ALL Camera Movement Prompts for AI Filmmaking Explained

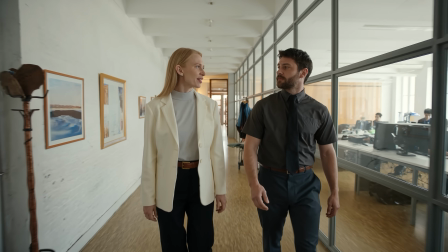It takes the same pace as the character that walks forward, and the camera is locked to the facial expression or forced to pay attention to their emotion.
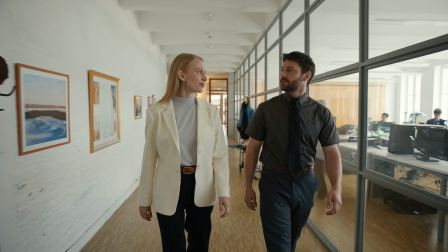It could be a shot of a singular person or two people having a conversation. Then we got side tracking.
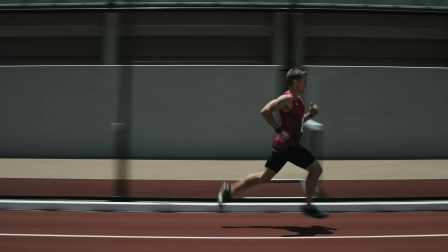This is when a subject is running or walking. Here, the camera is basically parallel to the subject, traveling sideways.
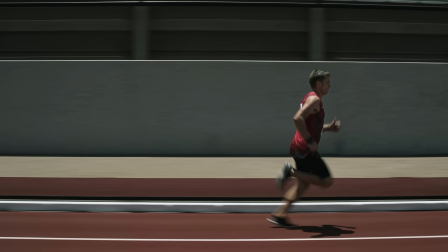This can be used in a situation where the character is running, for example, an athlete on track running as fast as he can.
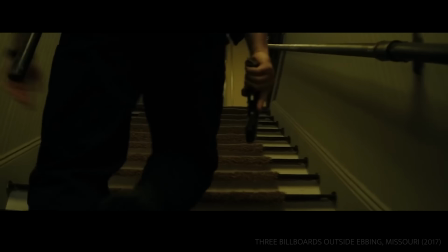Then we got low tracking shots. Here, the camera is basically pointed to below the belt and is usually not focused on the eyes.
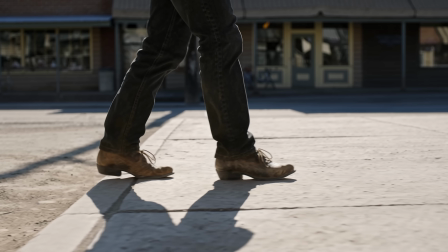For example, a cowboy is mysterious and walks until he's not alone, and we follow his steps while we are tracking his boots.
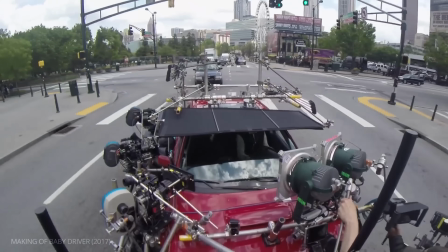Next up, vehicle tracking. Vehicle tracking is basically where we track a vehicle at high speed.
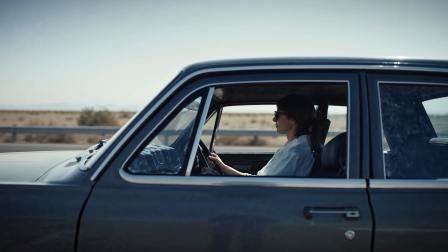A moving car, a motorcycle, a train, and this can be used during the travel scene, usually an action scene.
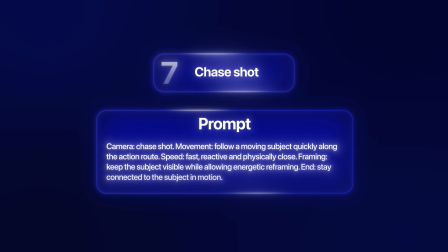Then chase shots. This is aggressive and messy.
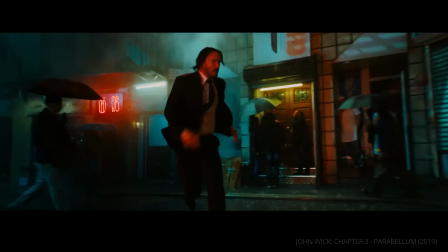A graphic scramble to keep up with the unpredictable action, as if the camera is running behind trying to follow up the action as best as he can.
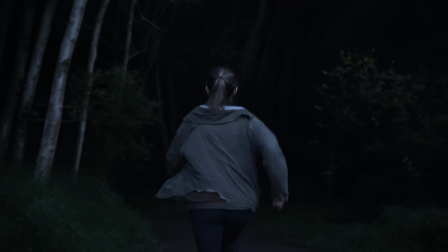Like when our hero is trying to escape from a terrifying beast like a bear or Bigfoot or whatever it is, and the camera is trying his best to follow up with the action. Then we got human camera movements, and these are some of my favorite because this, especially with AI, makes a video feel real.
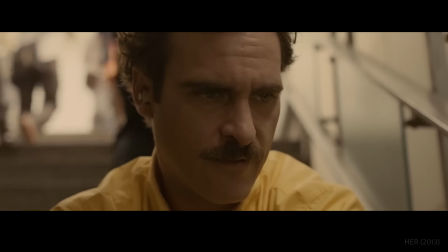Like handheld shots, slight shakiness. You can feel that it is recorded by humans.
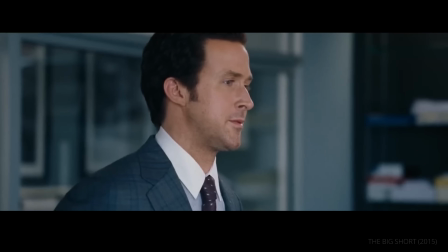And that is the kind of thing that when you have too polished of a zoom or like a slider shot where it will feel robotic or almost too smooth.
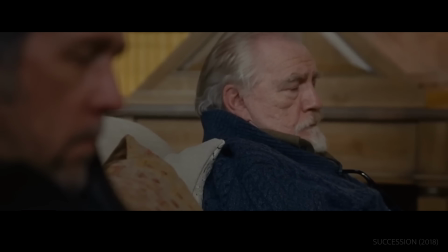With a human camera movement, it's the perfect way to show panic, dizziness, or a character losing control, for example.
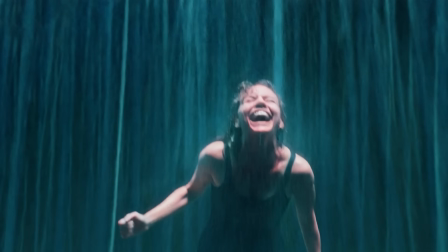One of the most common is handheld shots. By letting the camera shake lightly, just like a person holding it, will make it feel more raw and realistic.
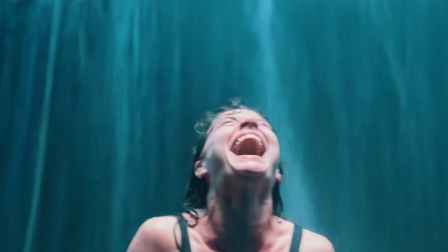This can be used to make a fictional scene feel more real.
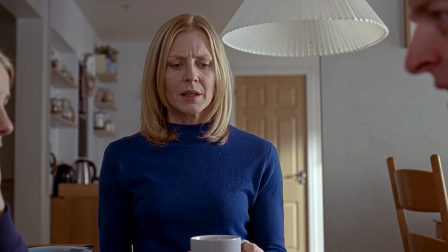Or when a family is gathering around a kitchen table during a tense argument and the camera shakes lightly and shifts between the faces, making the viewer feel uncomfortable.
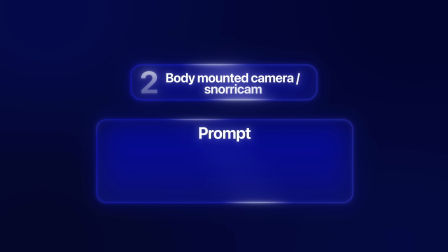You write that with them in the room. Then we have body-mounted camera, or SnorriCam.
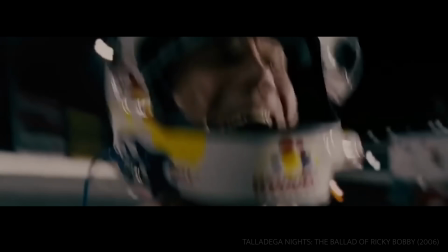This is basically snapping the camera directly to the actor's chest, straight back at their face.
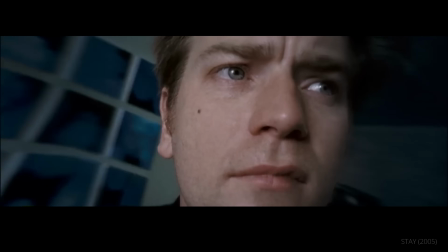Because the camera is locked to their torso, their head stays completely frozen in the center of the screen, while the entire background shakes violently around them.
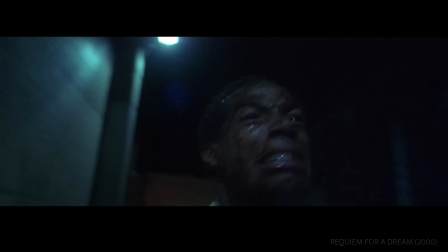You can use this to illustrate hysteria or being drunk or being in a massive panic attack.
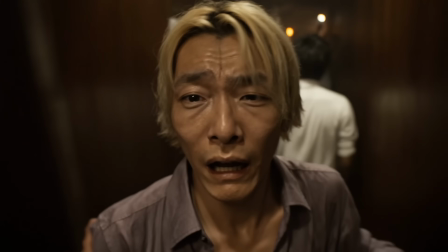For example, when a man is panicking inside a crowded, flashing nightclub as he stumbles towards the exit.
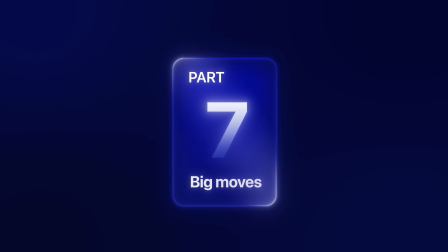Like Spider-Man also used a scene like this. Let's move on and go over to the big moves, aerial and crane shots. With these type of shots, you usually need expensive equipment like drones or even cranes. With AI, like all of these shots, it's a lot simpler to do. We're gonna start off with a crane up and a crane down.
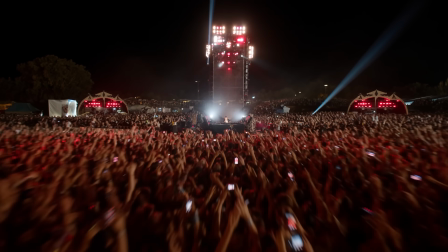It is when you move the camera vertically through a space using a massive mechanical arm.
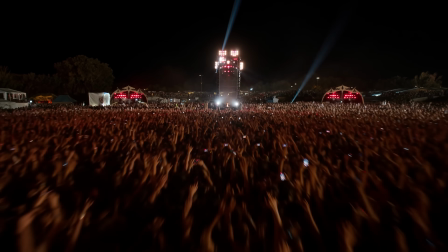That is what a crane is.
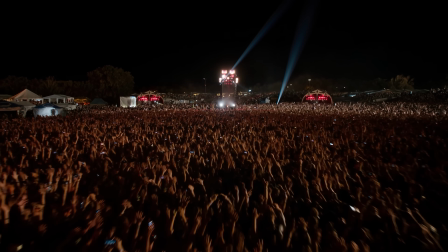The crane lifts up the audience away from your subject and can be used for the ending of a scene or a film, leaving behind the characters, showing a place around them.
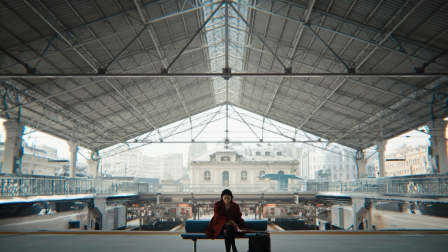For example, when we have a traveler sitting on a train station bench, the camera lifts straight up into the air,
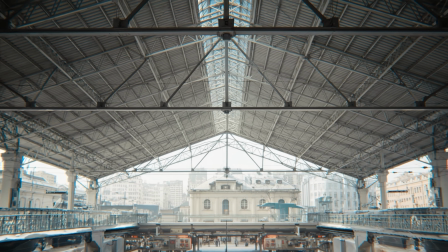rising above the station roof, revealing a massive city layout surrounding him. Then we have the drone.
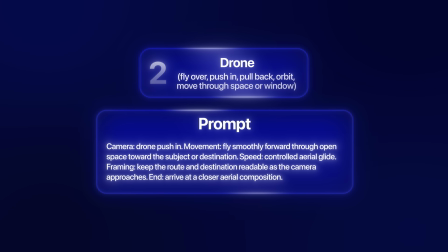We can do a flyover, a push-in, a pullback, orbit, whatever you name it, you can do with the drone.
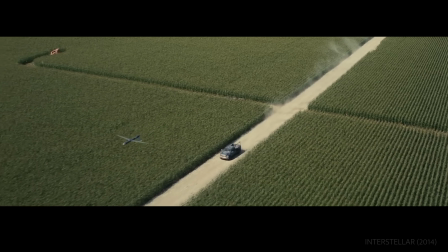When it comes to drone moves, those can be used for high altitude camera movements. Those moves are usually smooth unless you use FPV.
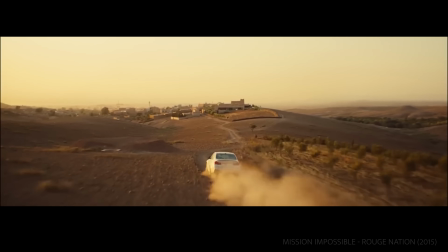They show off landscapes, but they can also be used to push towards an object.
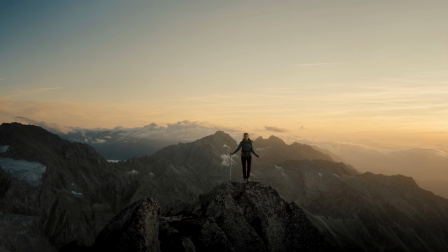It can also go through tight spaces like windows or doors without the limitation of heavy ground gear.
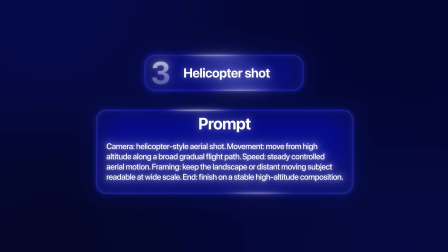When you think of drones, you might also think of helicopter shots. When it comes to helicopter shots, they are like high altitude shots, but a bit more gradual and a bit more steady.
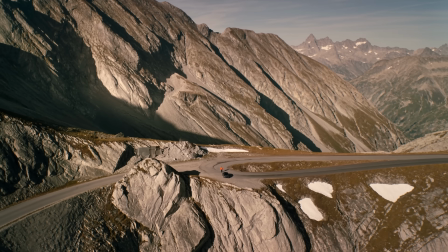They can be used for grand opening scenes, immediately establishing a massive set or environment,
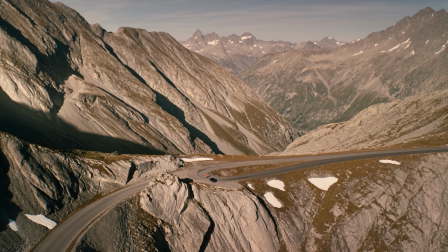which you can fly over or show of a car driving away or even following a car. Let's end it off with special shots. Especially with AI, these shots are now easier than ever. We're talking about a first-person view, for example.
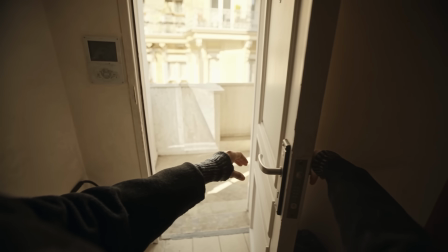This puts the lens exactly where the character's eyes would be.
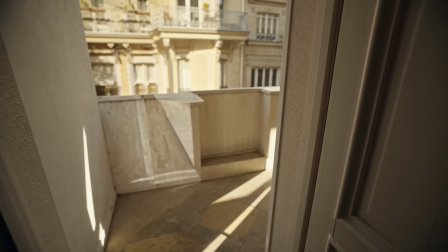You can use this when you want the viewer to feel like they're seeing the world directly through that character's eyes.
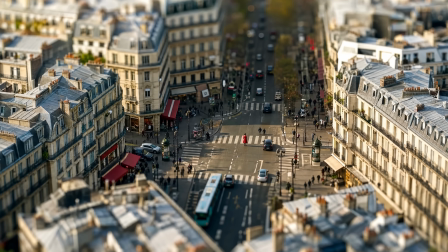Then we have tilt shift. This is a neat visual effect that blurs the top and the bottom of the frame.
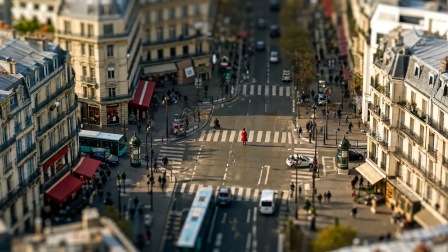It is used to make a real, full-size location feel exactly like a tiny model world.
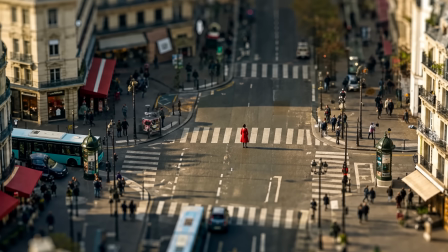Tilt shift lenses are usually really expensive too, but of course, with AI, that doesn't apply to you.
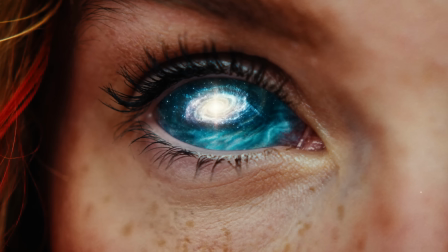Infinite zoom. Here you would have to think of a continuous zoom that is inwards and that is never stopping.
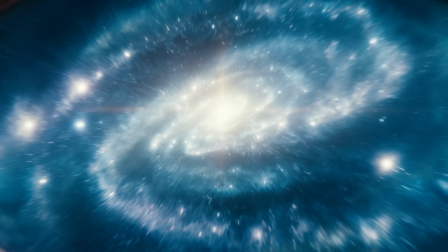The camera's constantly zooming in into the next world. This is perfect to surreal reveals or dream sequences.
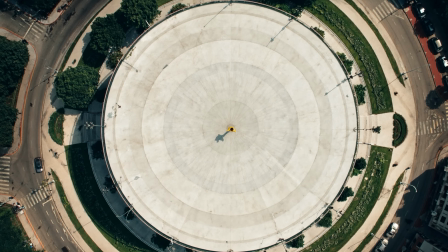Then we have Earth zoom out. Now this is one of those things that you might have seen on TikTok, but this shot is actually quite cool.
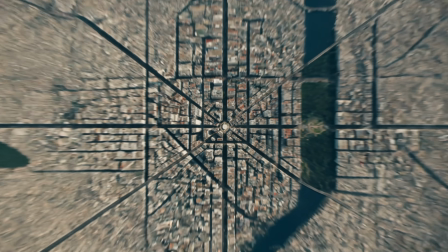This is where the camera is rapidly moving upward towards the sky.
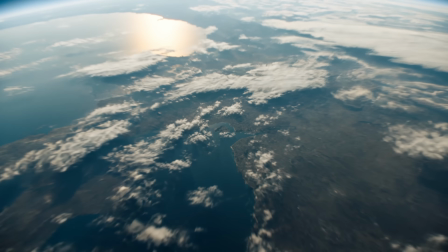It is used to move from a small human moment or an object or a building all the way out to the city or country or the world.
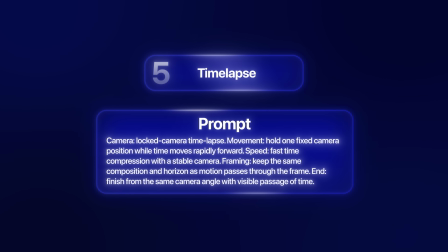The last shot that is quite cool to use with AI is the time-lapse. A time-lapse usually will cost you a lot of time, but with AI you can make these super fast and easy.
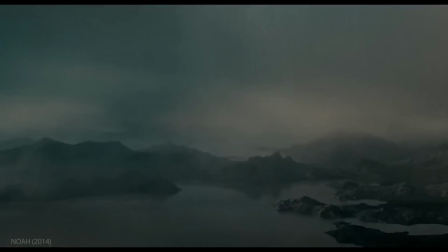This is where the camera stays still and it is recording the same scene for a long amount of time.
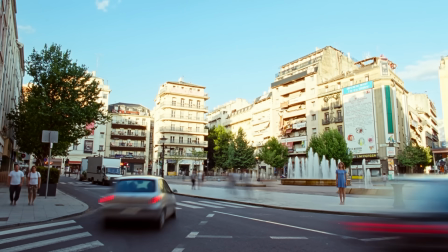For example, see weather changes or crowd moving or light changes.
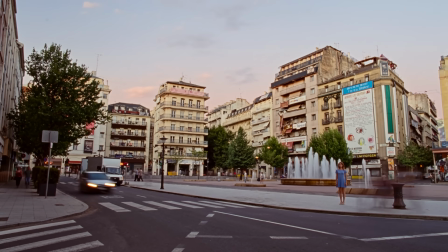When it takes like these short frames, it creates this super cool effect where you can see all of the movement if you speed it up, where it has recorded the entire day. So now you hopefully understand all the different camera movements that can be used in AI. If you want to try this out yourself, I will leave a link to Higgsfield in the description down below.
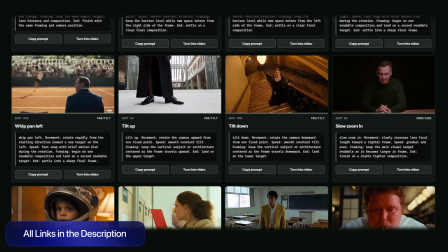Also make sure that you use the cheat sheet to help you generate these shots.
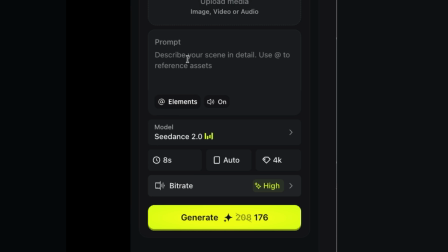You can just simply copy them and then you can use them yourself in any generation that you're planning to do. Make sure to click the video that's on the screen right now if you want to learn more about AI filmmaking.